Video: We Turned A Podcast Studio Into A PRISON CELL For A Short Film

Yo, what's up, ladies and gentle filmmakers, and welcome back to another episode of From Static to Cinematic.
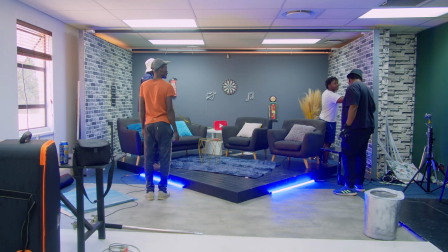Today is a wonderful day because we're going to be stripping down a podcast set and turning it into a prison cell. The reason for this is because as an independent filmmaker, you don't always get the permission or clearance to shoot in certain establishments. Or even if you do get it, it's too expensive to shoot there. So does this mean you give up on shooting your film and go write something cheaper to shoot?
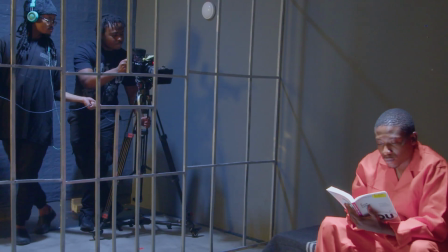Hell nah. But you do go out and find a cheaper way to shoot the very same scene. So that's why in this episode I'll be showing you a low budget way to create your own prison cell if you aren't able to shoot in a real one.
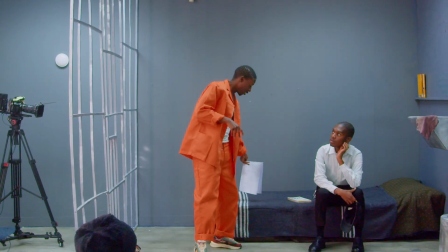Let's go.
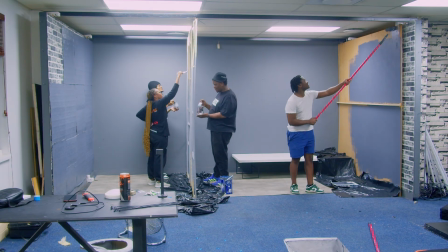So the first thing I did was to find a room that would work best for building a prison cell. And to keep the cost of this low, I had to use a room that I already have free access to.
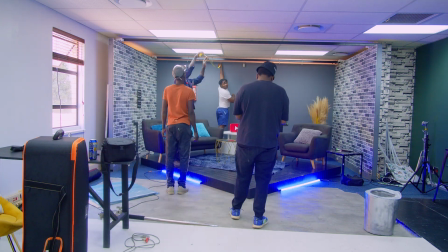So I chose to use our podcasting studio, but you can use any room because after all, a prison cell is just a room.
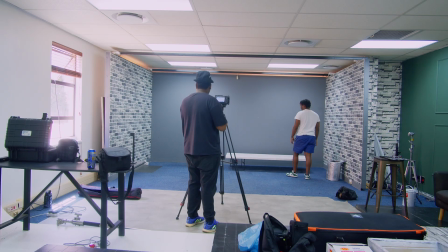The next thing I had to figure out was how the structure of this prison cell was going to look.
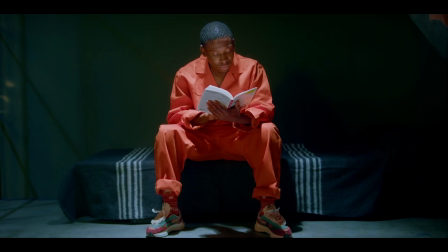I wanted to show two sides of the prison cell, inside where the prisoner sleeps and outside the prison cell where there's a passage.
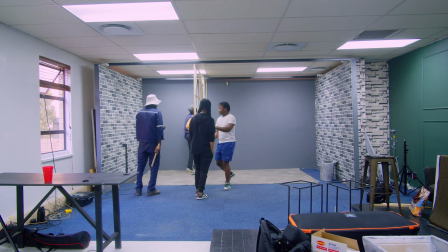So after brainstorming this with my director, we decided that we're going to put the gate parallel to the two walls, but a bit closer to the wall on the left side of the room,
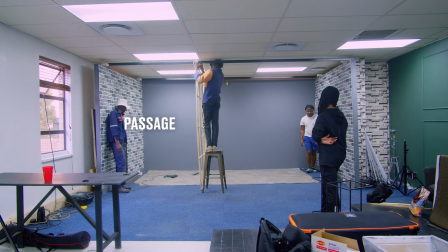which will separate the room into a passage on one side and a bigger space on the other side for the inside of the prison cell.
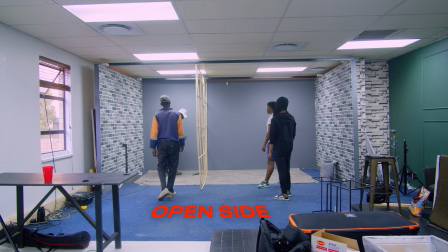This would then allow us to shoot from the open side of the podcast set, which would be the fourth wall in a closed room. The next thing I had to figure out was what would be the cheapest solution for a prison gate, because building one out of steel or buying one was going to be too expensive. So I decided to build one out of wood instead.
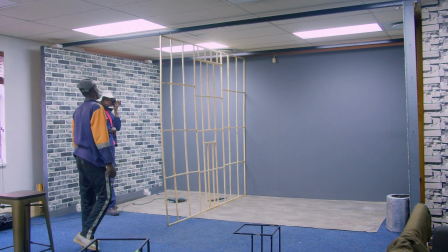It wasn't the best gate I've ever seen. I mean, this thing was far from straight, but we had put in so much work and efforts behind this thing, it just had to work. Once the gate was installed, I was quite relieved because even though we took measurements beforehand, I really didn't think it was going to fit.
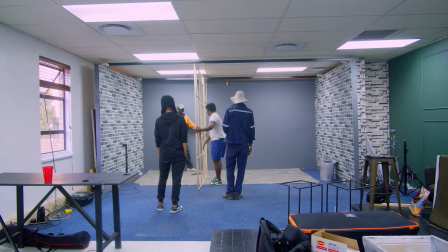So now it started looking like what we are going for. But it wasn't all the way looking like a prison cell yet.
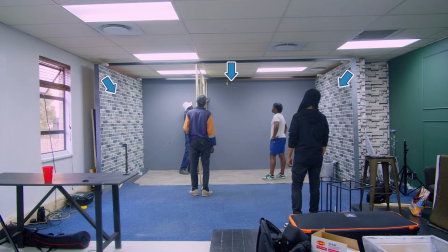We still needed to make the walls look the same and to make the gate look like it's made of steel. So now it was time to paint.
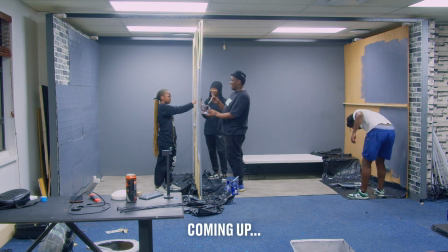We needed to get paint to paint the two walls on the side of the room to look like the wall in the middle, and to paint the gate to make it look like metal.
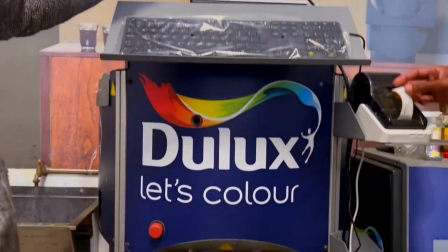It's better than like. And when we do this, I get it, we've already edited this.
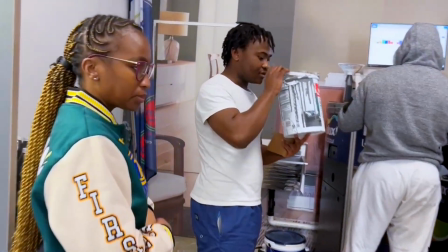This one
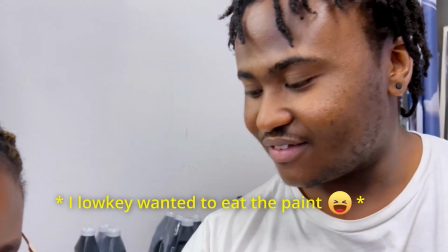smells like chocolate, like it smells edible. Yes, actually, it smells like chocolate.
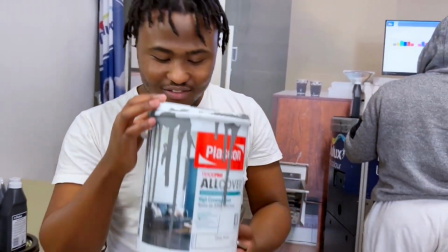It's like almond. Yeah. It smells nice. I think you're hungry.
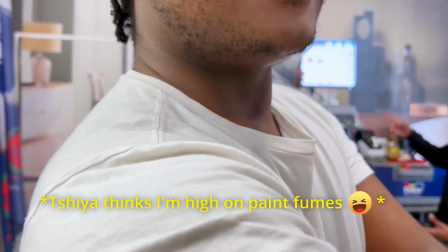Almond nuts. I think you're hungry. Nah. It does. Some kind of chocolate. Chocolate.
So after we bought the paint, we got word from the studio owner that he's not going to allow us to paint the walls.
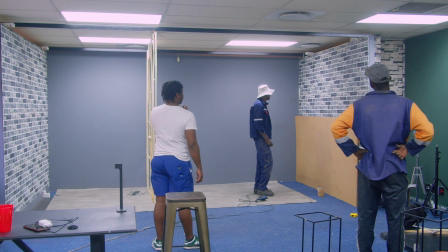So we needed to find a way around this because we needed to get all the three walls to look the same so that it looks like one environment. So this is why it's important to have different people handling different things in a film set,
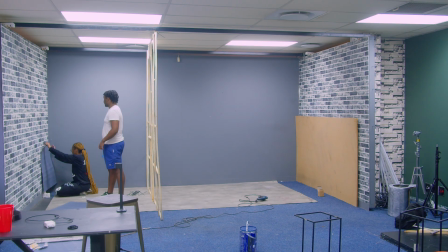because my production designer Tiamo came up with a plan to paint cardboards instead and then stick them to the wall.
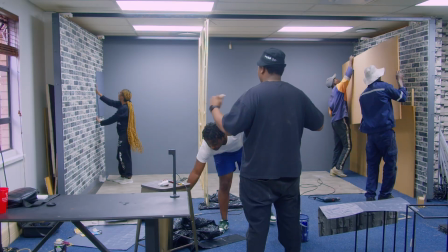And then on the other wall, because we still had a lot of wood left from making the gate, we put two wooden boards against the wall and painted them. And as a final touch, my brilliant director Tiamo, yes, I know we have two Tiamos in the crew.
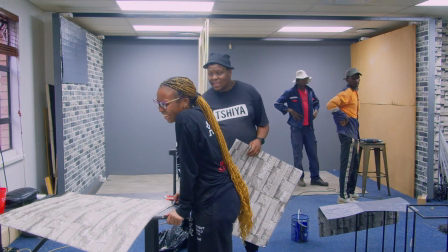One is a lady, Tiamo, and she's our production designer. The other one is a gent, Tiamo again, and he's our director. So Tiamo, the director, remembered that in every prison cell, there's always nasty graffiti on the wall.
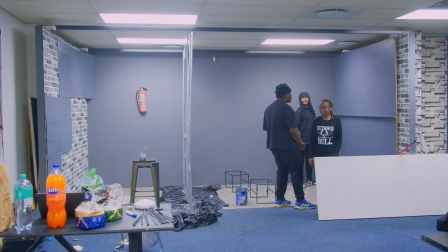So he started scribbling some nasty stuff on the walls and it just looked like a prison, like we were selling it now, like we are in it now. So to make sure that our sets can actually pass as a prison cell, we had to get everything that a prison cell would have. So that's a toilet, a sink, and a bed. I had to keep production costs of this project as low as possible. So instead of going out and buying a toilet seat and sink, I was gonna make them out of cardboard.
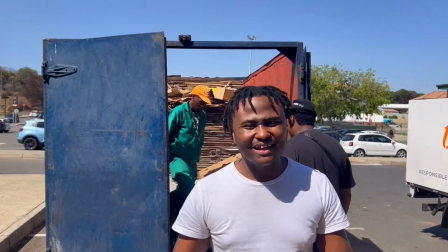As you can see, filmmaking is not all glitz and glam. Gotta dig for some supplies, you know.
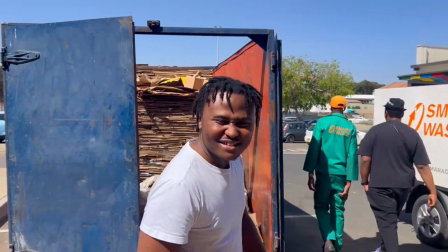Budget is tight.
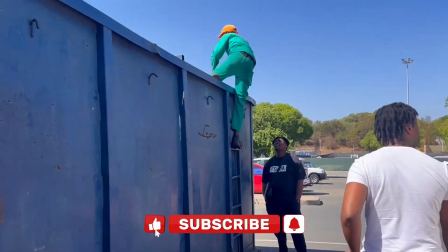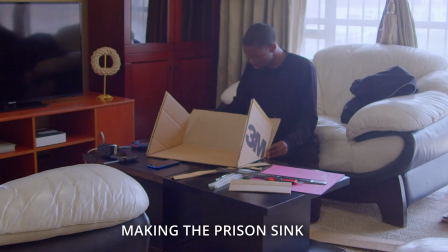So wood and cardboard are gonna be your best friend a lot of the time when you need cheap film props.
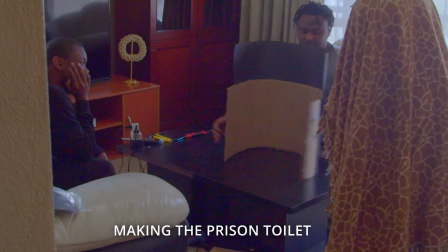So I remember that my friend's mom used to be into arts and crafts, so I knew that we would need her expertise in this.
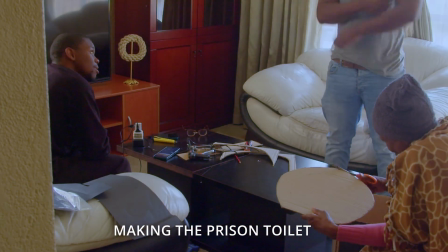And because she already had a lot of material and cardboard that we were gonna use to make the toilets and sink,
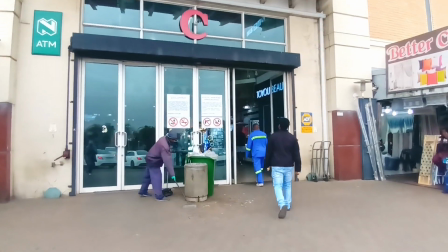she suggested that we go out and buy silver spray paint to make the toilets look like metal.
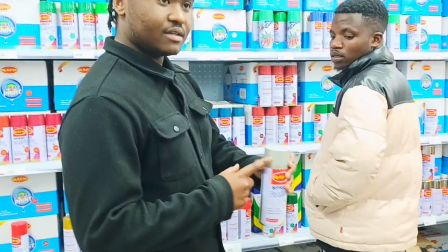Prison bars can look like this, eh? Yeah. They can look like this.
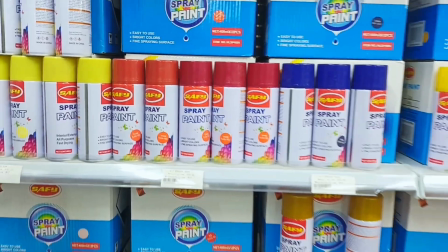Let's see. And how much is the box wholesale? 1700.
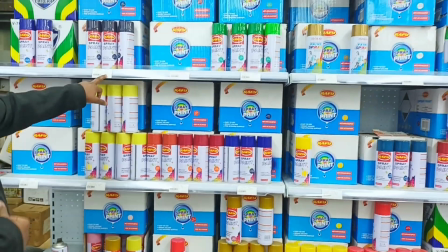1700.
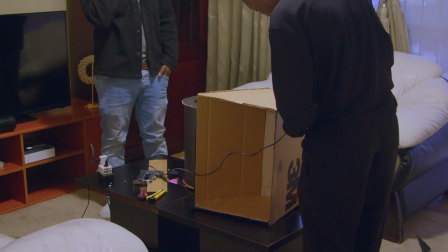So once we finished building the props, I honestly thought it was time to start spray painting them because that was the part I was looking forward to. But there was a reason I came to my mom's friend for help with this, because mama always knows best. So she advised us that in order for the silver spray paint to stick to the cardboard, we need to first paint it black.
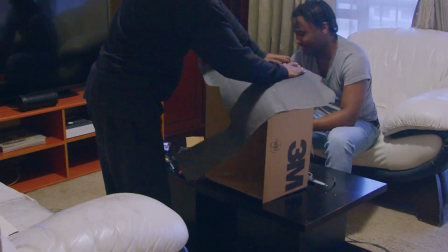So because we didn't buy black spray paint, we had to stick black papers on the toilet seat and sink and then paint it silver to make it look like metal.
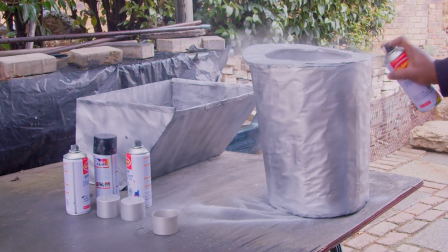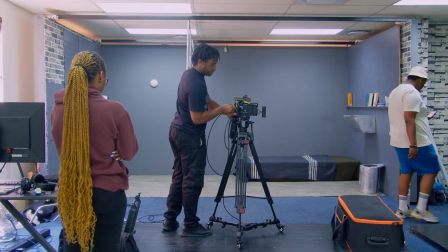So now it's the day of the shoot. We had to go find props early in the morning.
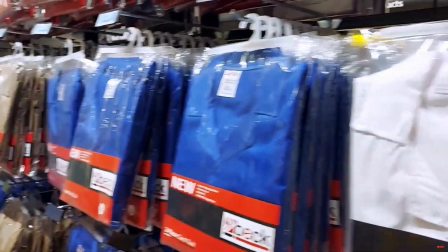So we went to a hardware shop, but we couldn't find the right orange jumpsuits for the prisoner because we wanted one without those silver reflectors that the construction guys wear. We ended up finding one in the streets of Alex, Johannesburg. So Ukabelo, the guy who's playing our prison warden, because he already had black pants, black shoes, a white shirt and a cap, the only thing we had to get for his outfit were handcuffs, and we got those at a toy shop. We actually used a door for our prison bed.
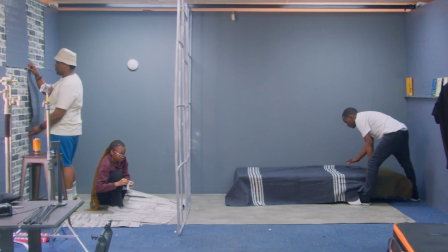We put stands under it and then we covered it with the blankets we got from Pep.
Prison blankets.
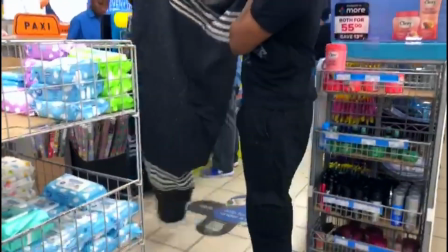Washa. Actually, man. Washa. Ay, Washa.
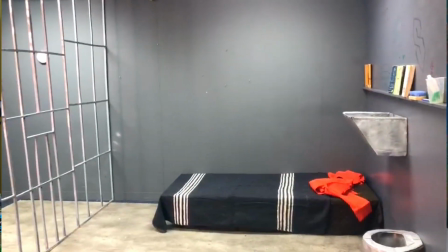And the final touch of our set design were the little items we put on the shelf that represent the prisoner's life. The lighting for this prison scene was pretty much simple and straightforward. So our setup was that we were going to have two lights,
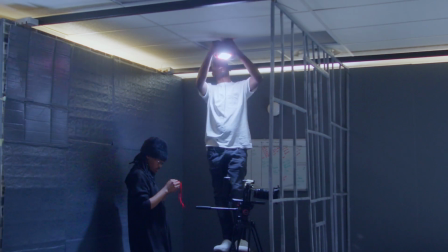one on the ceiling inside the cell and another one also on the ceiling on the side of the passage, both facing down like a light bulb would. And then lastly, we had one light facing just the side of the passage,
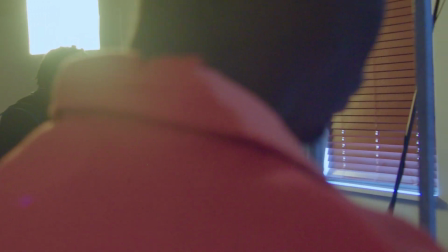coming in from the open side of the podcast set where our fourth wall would be. The initial purpose of this light was a creative decision. We wanted to have the passage be more lit than the inside of the prison cell.
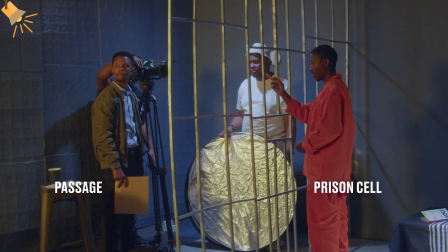This was to show that the people on the outside of the cell, on the side of the passage, are in a more better place than the prisoner who's in a more darker place.
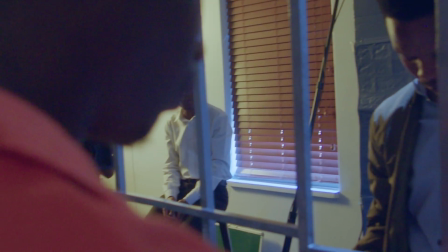But then the light ended up serving as a nice fill light that adds a bit more light to the entire set,
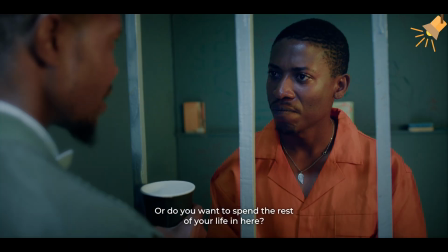because without it, the set just seemed a bit too dark for my liking.
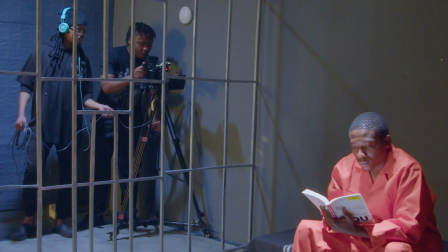So for myself and my director, it was important that the camera moves while our character stays still to show
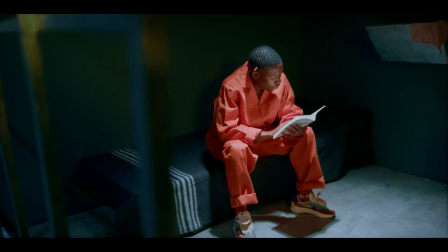that he has come to peace with the situation and couldn't be bothered by anything that's happening out there or anyone passing by his cell, really. And which makes sense because in the story, he has already accepted his fate. The final camera angle was just so out of the box because we deliberately broke the fourth wall and made it
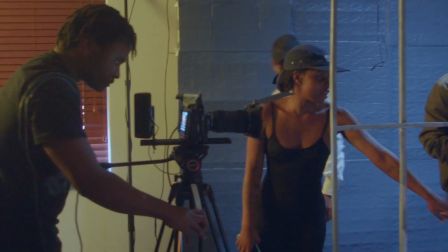obvious that there isn't one by putting the camera right between the two characters where the wall cuts between them.
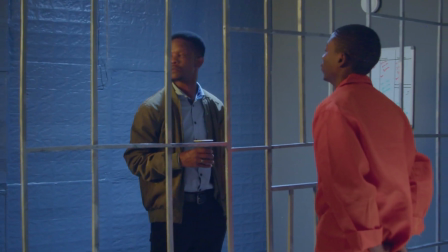This camera angle was to just emphasize that the two characters are in two different worlds.